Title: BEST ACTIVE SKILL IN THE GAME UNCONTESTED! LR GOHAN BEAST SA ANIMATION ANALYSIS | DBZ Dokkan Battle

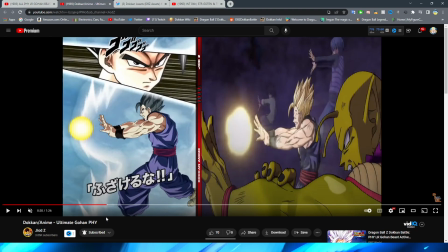18:50 sizing of the frame right it's interesting that for this one they didn't zoom it in because I feel like that would have benefited from this scene feeling a lot more empty because of course in the actual scene that it's from you have goten trunks and piccolo all here to kind of fill out
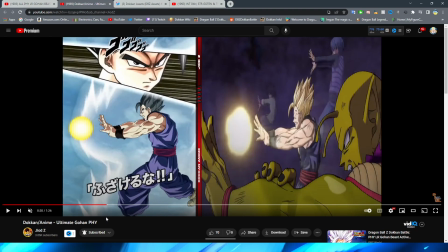19:06 the rest of the space leaving the actual one to feel a lot more empty um as well right definitely the key blast is basically just
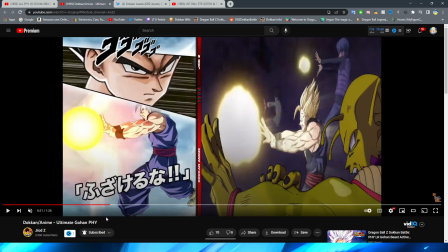19:16 generic dokkan circle that's kind of glowing which is a little bit unfortunate to
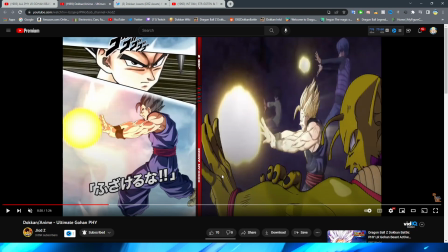19:21 be honest with you considering how nice and varied that the original is they do do a good job with the lighting though obviously you do actually have this light cast onto Gohan here which you can tell right is actually like casting onto
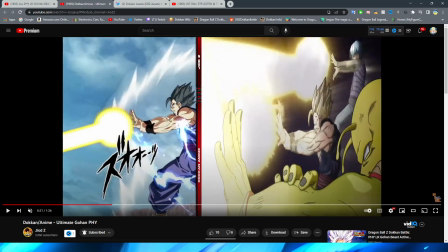19:34 him just like they have in the original so they blast the key here which again is basically just your straight line and it kind of
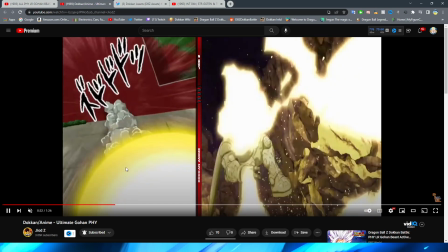19:42 grows a little bit it kind of looks more like Trunks's almost but we have the key blast fly towards the ground and very
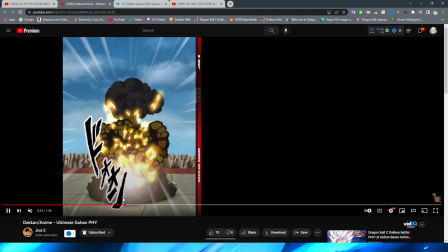19:51 anticlimactic to be honest with you with the ending the explosion is just kind of okay i do like these little yellow parts that kind of fly out from the explosion
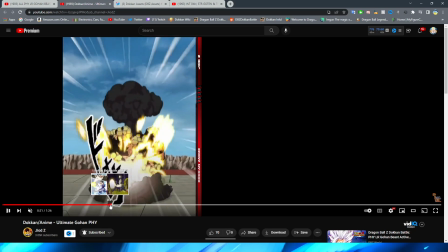19:59 i do think that's cool and the smoke cloud is fine but look at the difference in the beam right that actually flies down the
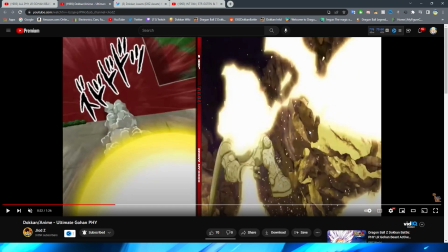20:08 beams because of course this is like multiple that are wilding out and flying towards cell max right and crashing into him they have a lot of dynamic movement to
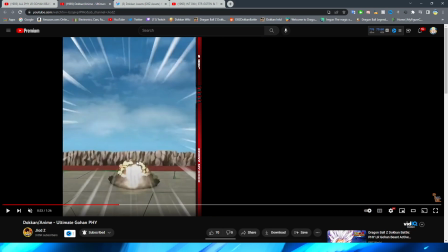20:16 them this is just a circle on the end of a stick that then they cut to then so they don't have to have the explosion there and they can have a little far away explosion absolutely lacking in my opinion and we are about to see a heck of a lot more of these
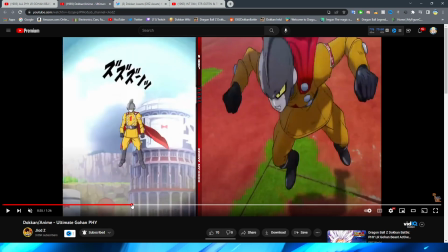20:32 kind of mashups between scenes here we are going to take a quick break from the actual animations
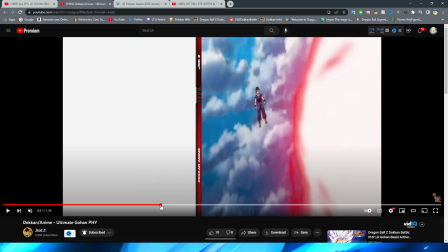20:37 though because we do get a counter animation
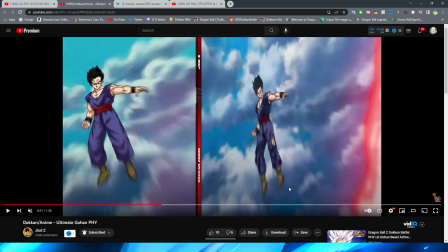20:43 from Gohan here so this scene I will say ironically enough
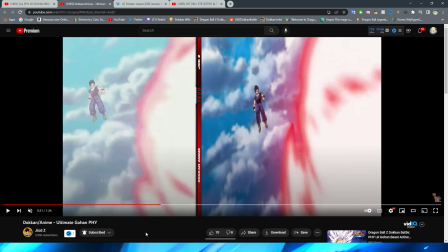20:49 I think I like this counter more than I like his 12 key and his 18 key because
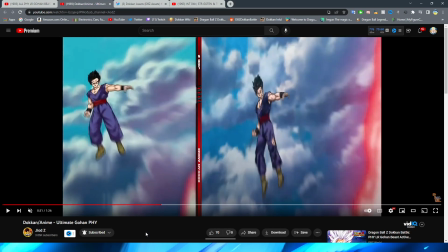20:54 this is not only incredibly accurate to the movie but it looks very very nice so you have this ki blast 5 forward it's cool that they colored it red because
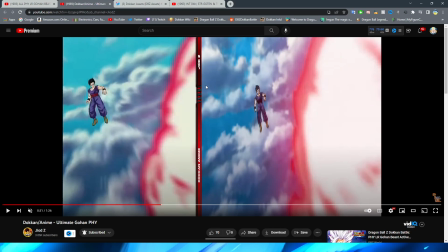21:01 obviously right you're not going to be fighting characters who aren't necessarily throwing red ki blaze ki based excuse me attacks at you but it's still cool to see that they included this because obviously you know it's just more accurate to the movie I think Dokkan can sometimes uh you know give you
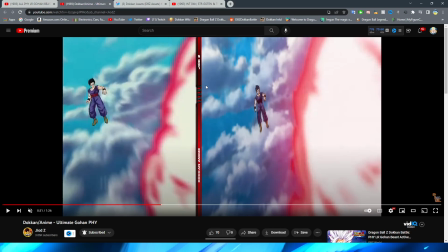21:16 a little bit of suspension of disbelief um or suspension of belief maybe when it comes to like things because they do their best to sort of integrate all these different scenes together right like amalgamating you know different characters from different sections of the anime and different art styles
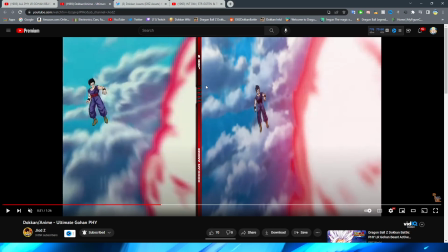21:32 all into one coherent scene and attack right and these characters battling it out against each other but i think for stuff like this it's okay to just kind of
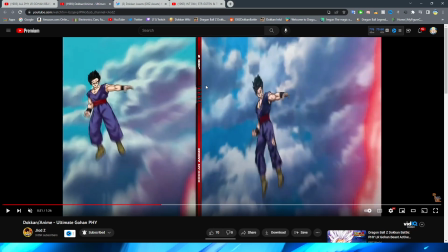21:40 have this anime accuracy so this looks great i love the motion blur that they have obviously it looks exactly like the movie right this shot
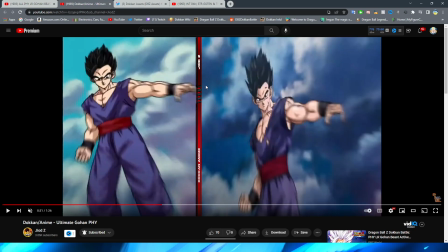21:48 looks good too i do kind of wish they used a little bit more higher quality assets for this when they're zooming into him i understand why they don't
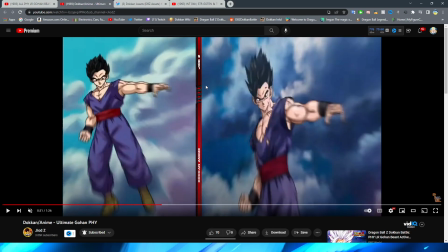21:55 though because obviously it's going to be zoomed in and changed in a moment anyway and gohan's expression just definitely doesn't look how it looks in the movie too it's definitely a little bit different and not to mention his actual pose even though it being the same the angle that you're looking at him
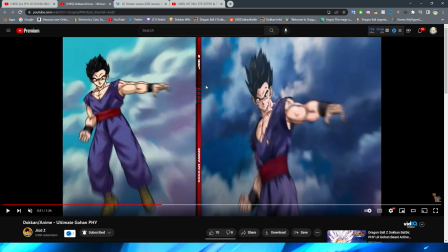22:11 from is a little bit different in the movie gohan's shoulder is definitely a little bit closer to the camera where you can definitely see more of the
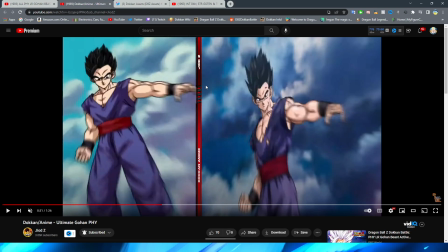22:17 chest in the dokkan version and his arm is kind of off to the side a little bit more however when he does swing his hand forward
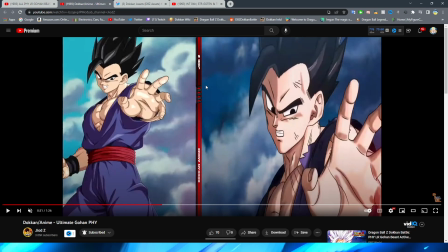22:23 you can see that that is just one frame going from one to another and that is extremely anime accurate i do think that that looks very very nice swinging his arm
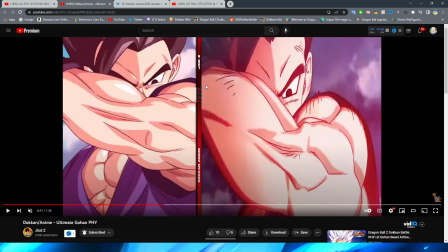22:31 forward to then get ready to knock the ki blast away this is basically a frame by frame recreation that looks so good,
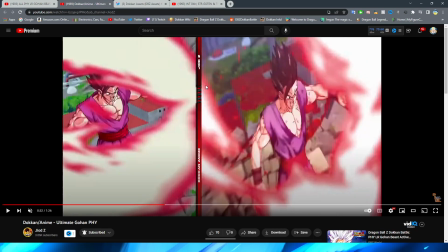22:40 right? Breaking through the key blast and sort of shattering it off to the side, right?
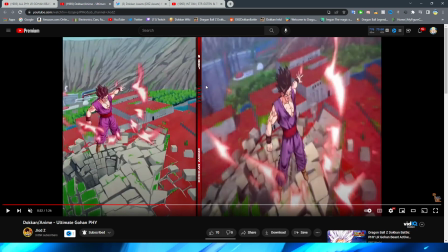22:46 This is so good, and they nailed the angle 100%. Look at that. They even nailed like the exact shape of the key.
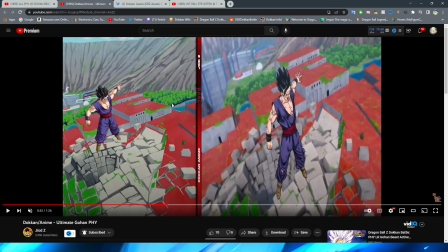22:52 That looks so cool, right? You have the key blast sort of fly away, Gohan's hair fluttering in the wind.
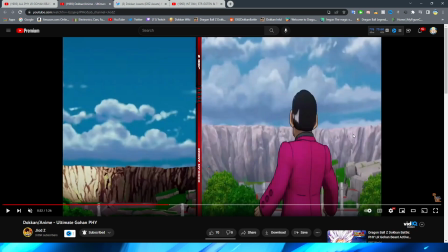22:58 And this shot even, unfortunately, there's no magenta in the game where they could have the sprite go, but look at this.
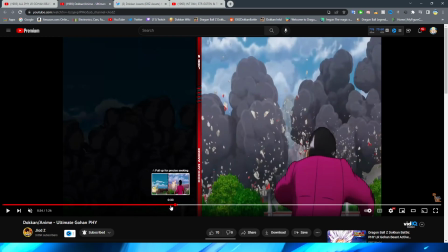23:03 Even the explosions are very accurate to how it is in the original right with them just sort of colliding with the ground um
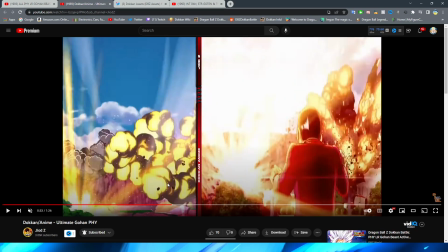23:11 you know as obviously he just smacked them away the explosions are definitely a lot more cool in the movie for sure but i think they still get the job done
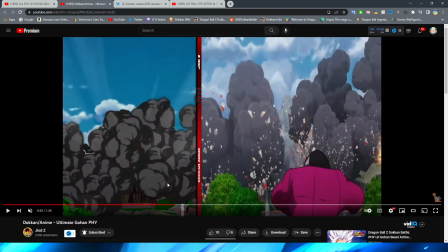23:18 in delkan for sure ironically enough albeit that this animation is so short
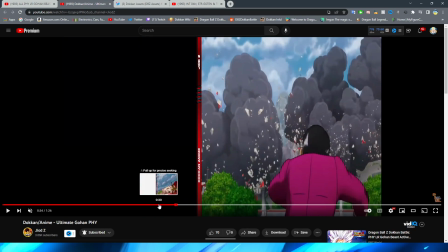23:23 i actually really really like this one a lot um i
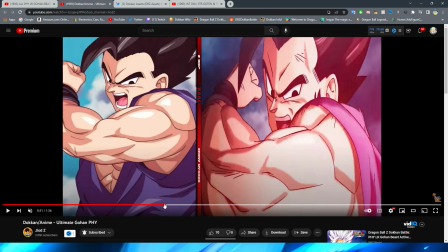23:27 think that especially like when he actually smacks it away right with this section how
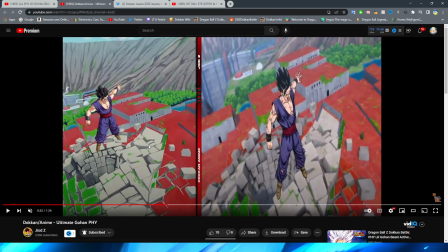23:32 accurate it is to the anime and then of course the angle itself just looks so good they absolutely nailed it personally i like this better than the 12 key which is kind of crazy that a counter i think i can like more than a whole animation
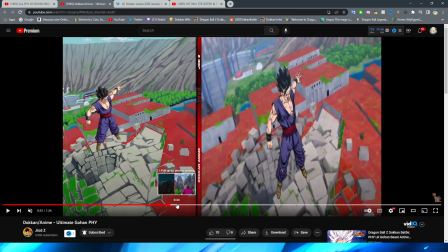23:45 but i do um i just think it looks really nice okay so now we move on to the 12 key so this
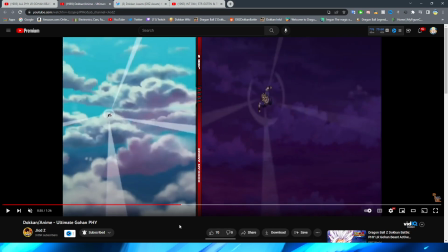23:53 is interesting as soon as i saw this right as soon as i saw this first scene I recognize
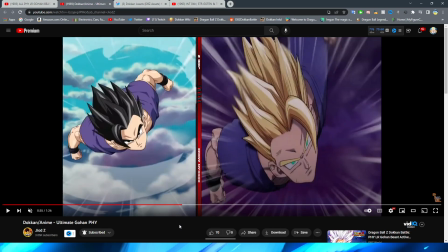23:58 this as not being Ultimate Gohan in the original source material of this and you can see that for this of course it is Super
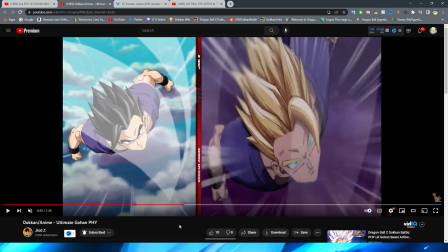24:07 Saiyan Gohan with him flying forward so it's interesting that they
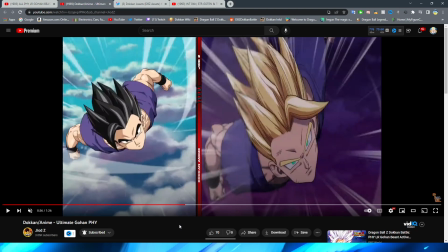24:12 use this for Ultimate and I don't think that that's necessarily a bad thing right because obviously since we don't have too many animations from Super Hero it makes sense that they would take stuff from you know kind of different sections and whatnot right but what I do think is jarring about this is
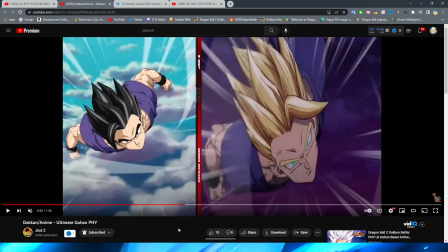24:28 you immediately cut to this scene right you go from him flying forward to this which I feel like doesn't really make a lot of sense like maybe if they had him stopping mid-air and this also looks like he's a lot higher in the sky than he actually is right going from this
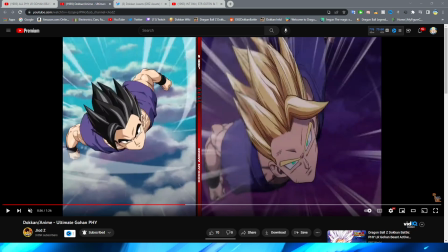24:43 scene right here with Gohan you know being up so high to then bam right being lower to the ground right and definitely not in the
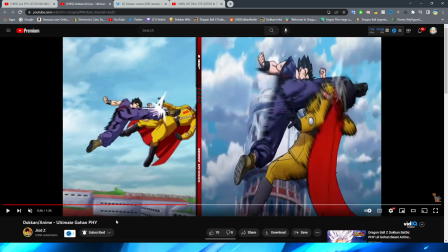24:52 clouds is definitely a little bit jarring but they do a fantastic job of getting this as accurate to the movie as possible even these little anime motion lines
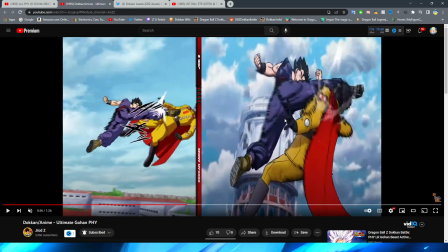25:01 that are on or i guess it would be the emotion blur rather is what i should say right it's in the movie is present on the animation a little bit which is nice to see right
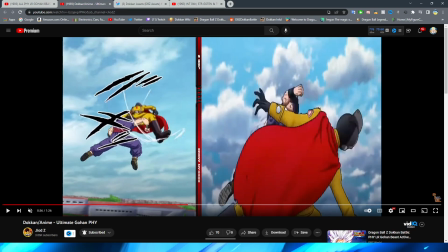25:09 um they don't animate gohan spinning around as much here right you can see in the movie he kind of spins into position a little bit more but once we get
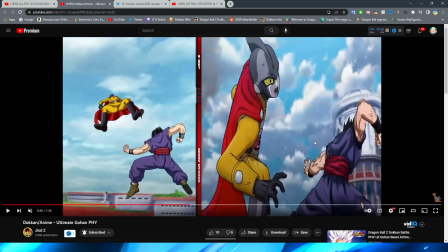25:17 here um we are basically like on the same right he even gets in the same position here and then of course winds up
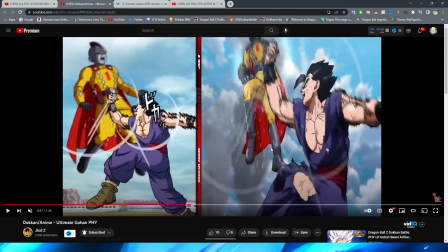25:25 to punch gamma one in the head unfortunately obviously it's not a jaw shot
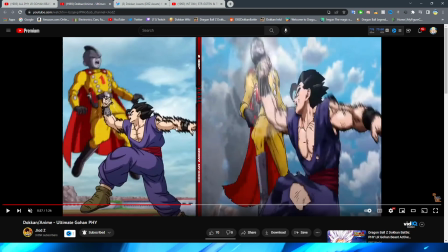25:30 um in dokkan because sprite moment but um it still
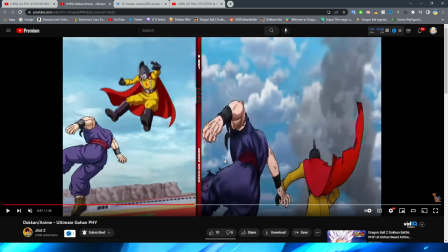25:35 looks really good nonetheless and this section looks very nice right even down to the movement of him
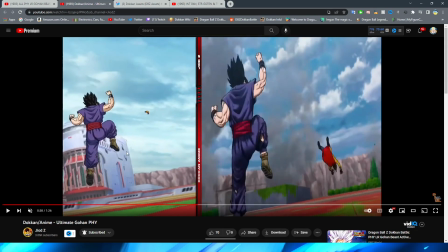25:41 kicking around looks fantastic right i think this looks very very good for
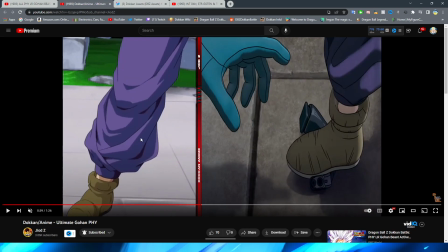25:46 sure so obviously um with this shot here we have gohan land on the ground which is interesting that i guess they kind of reference this with obviously this is when um they come to his house and then of course you know they're like threatening like oh we got your daughter or whatever you
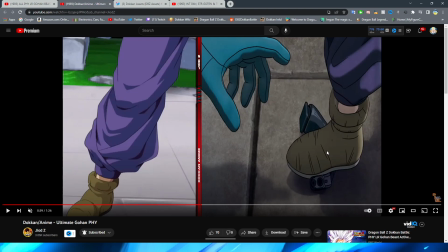26:01 know and they like flicks the gun away from them the guy goes to get it and then obviously he puts his foot on it um with this shot right i think that's a cool little reference there but they do this as kind of like a way to symbolize him landing right when he
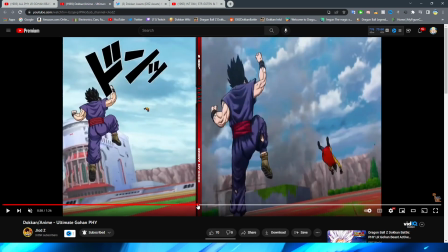26:16 gets on the ground there but the weird thing about it is that he kind of already has perfectly landed here right like in the
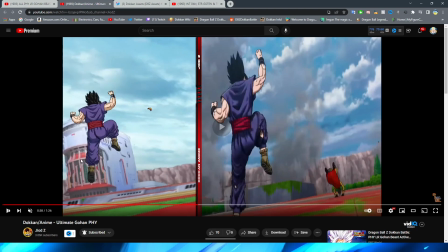26:23 dokkan version but i guess it's because it gets cut off a little bit on the side that they kind of want to you know make you understand oh he's
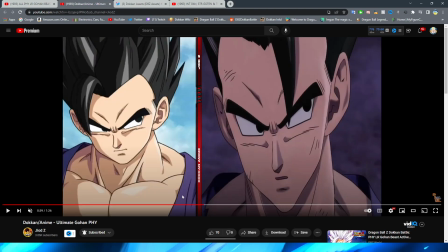26:30 now standing on the ground which then of course we go to here like this and this shot of course a super iconic one from the movie i'm glad that they put this in here because obviously um you know this is a shot that was in a ton of trailers as well um definitely
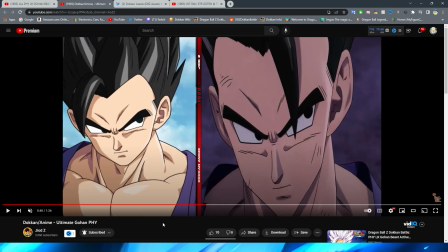26:47 very very cool but they included this and again even very movie accurate it is a little bit weird because of course this scene is with cell max and they're you know kind of using it as this version um with Gohan you know in the movie basically like in the fight with Gamma One